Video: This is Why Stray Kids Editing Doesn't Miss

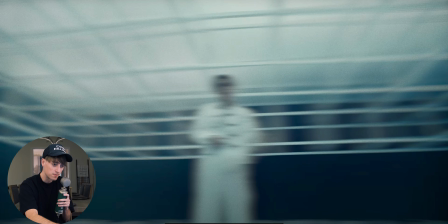And then right here, there's a few frames where you see we're spinning around our boy really quick.
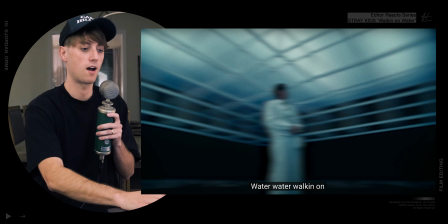And all we have to do is add motion blur to make it feel a little bit more chaotic, even though we're just spinning around, and then match his position right there.
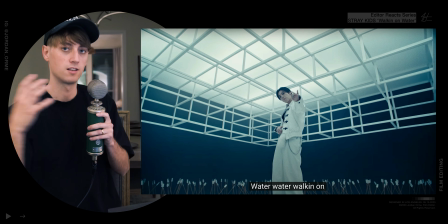And it seems like we're speed ramping into it, but it feels natural because of the motion blur.
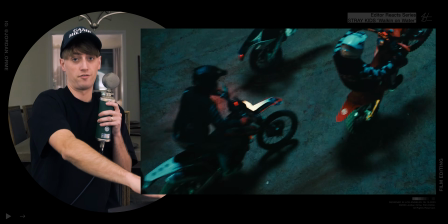And then you hit that reverse. And then this second reverse right here. Dirty. Anyway, as a pro editor, I spend time in 2 places. Number 1, in my editing software. Number 2, on a browser. Let me tell you, Opera is the way to go. and it's free.
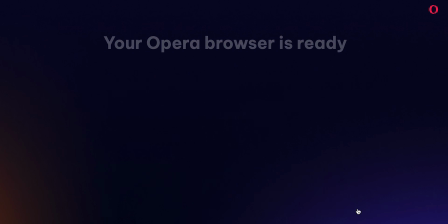They just launched Opera One R2, a brand new browser, and I'm gonna give you 4 reasons why it smashes the competition.
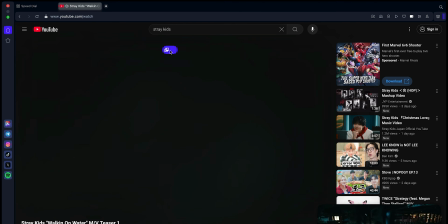The first one is huge. I can use the pop-out player to watch videos or play music while browsing.
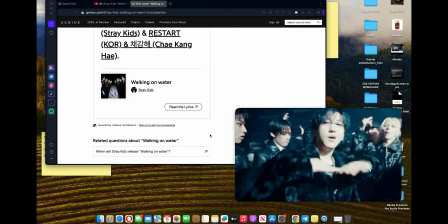I can also move it wherever I want, either inside or outside the browser window, meaning no interruptions and no extra apps. It's awesome. Second, I'm always tired of going to another tab to consult AI on my research.
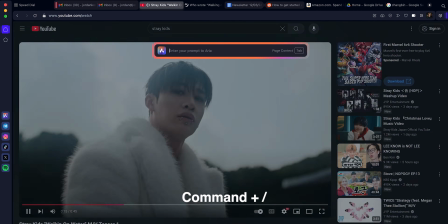And look, check this out. All I have to do is hit Command/ and boom, it pops up.
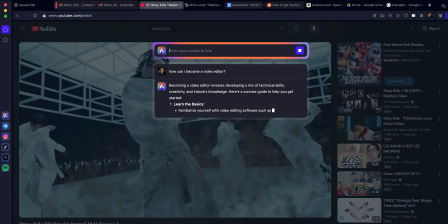I can search anything I want without leaving the web page. Aria is amazing.
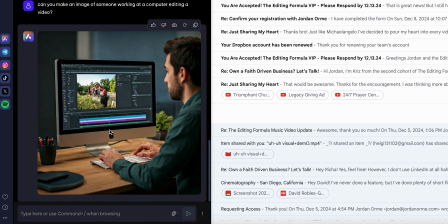That's Opera's built-in AI. I can also use Aria to generate images or get information about images with its image recognition feature. Look, Stray Kids got recognized. Number 3, the tab organization is impeccable.
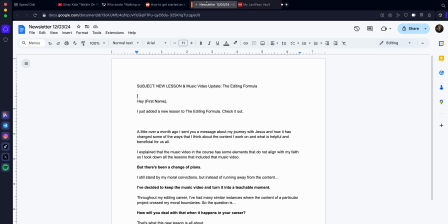Check this out. If I'm working on my newsletter and I need to do a little extra research on the side, I can use split screen, which lets me work on 2 things simultaneously in the same window.
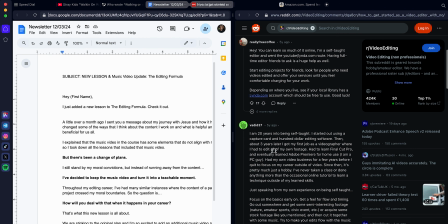All I have to do is drag my tab down and the screen splits. So you can have multiple windows open within one tab.
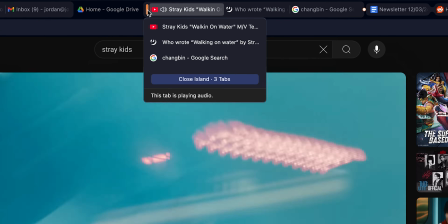Opera also has tab islands, so I can group all my Stray Kids research together and collapse it.
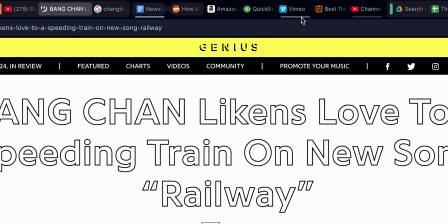And they have tab traces. Recently visited tabs are underlined. A bolder underscore means more recently opened, allowing me to keep track of where I am.
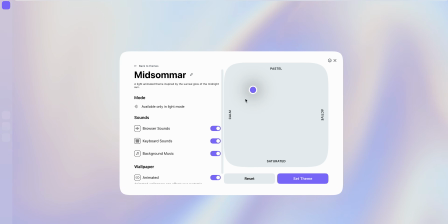Lastly, they have themes that look absolutely incredible, that are infinitely customizable.
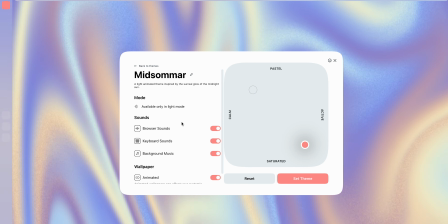There's millions and millions of options. My favorites are Midsommar and Aurora.
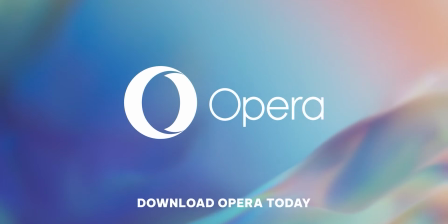So hit that link in the description to download Opera for free and have the best browsing experience of your life.
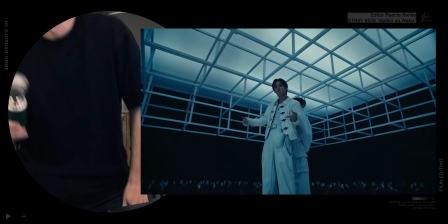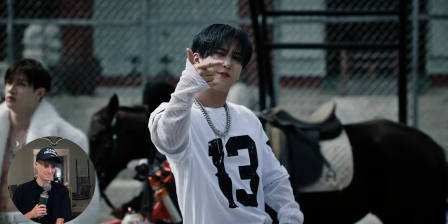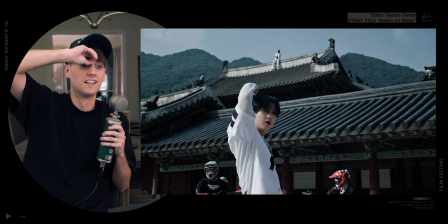This is swaggy, bro. What a transition, bro. Not the horse eating. Oh, dude, this is good. We're only a minute in, guys. This is nuts.
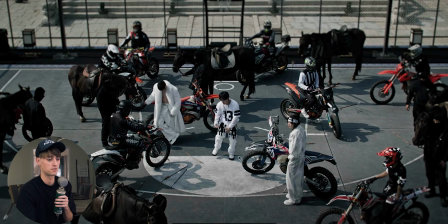Like 90s basketball scene with horses and motorcycles. Like, what the heck is this concept? This is ridiculous.
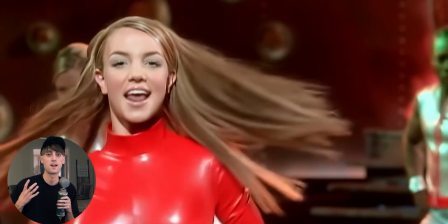We have this 90s style, and one facet of 90s style editing to our 2024 brain feels a little bit cheesy from the 90s.
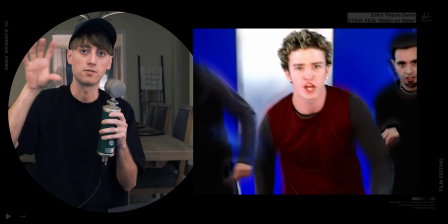We have different zooms and transitions that have kind of this bouncy effect. That's a very 90s style editing.
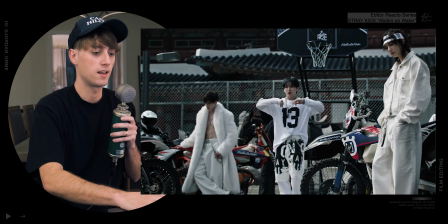That's something that we add right here on this first zoom. We're adding some vertical directional blur right at the beginning here.
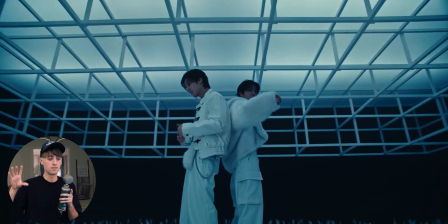So that's what they do. Combine that with that little bounce in the zoom. It feels super 90s.
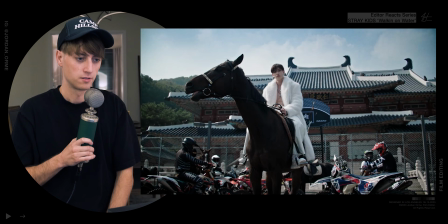These little slow motion moments are fire too. This transition. Stop it, bro. Stop it. That's ridiculous. Watch this.
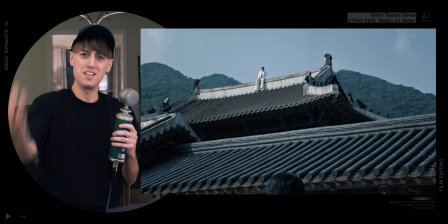And he even puts his arm up.
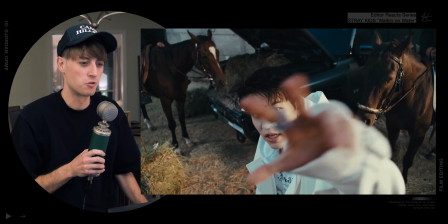Not bro chilling on the roof.
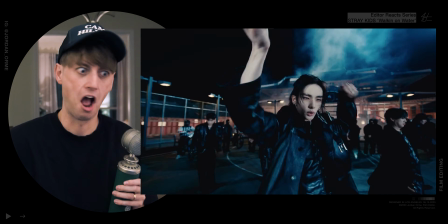Stop it, bro. Stop it. This is not okay. Ooh, this little match cut, he just puts his hand up, all right? And this hand doesn't actually really do anything.
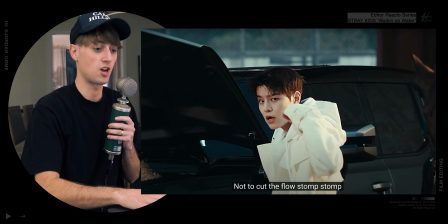We're not even match cutting the hand super well. But in the second shot, look at his face. It's a perfect match cut between the 2 shots. And then we just zoom out of the second shot and that match cut is created just because we zoomed in on the second shot.
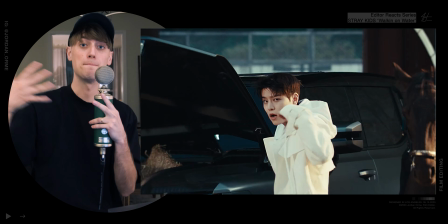It's super simple. So even if you have 2 shots and they don't match perfectly, you can make them match perfectly by repositioning one of the shots.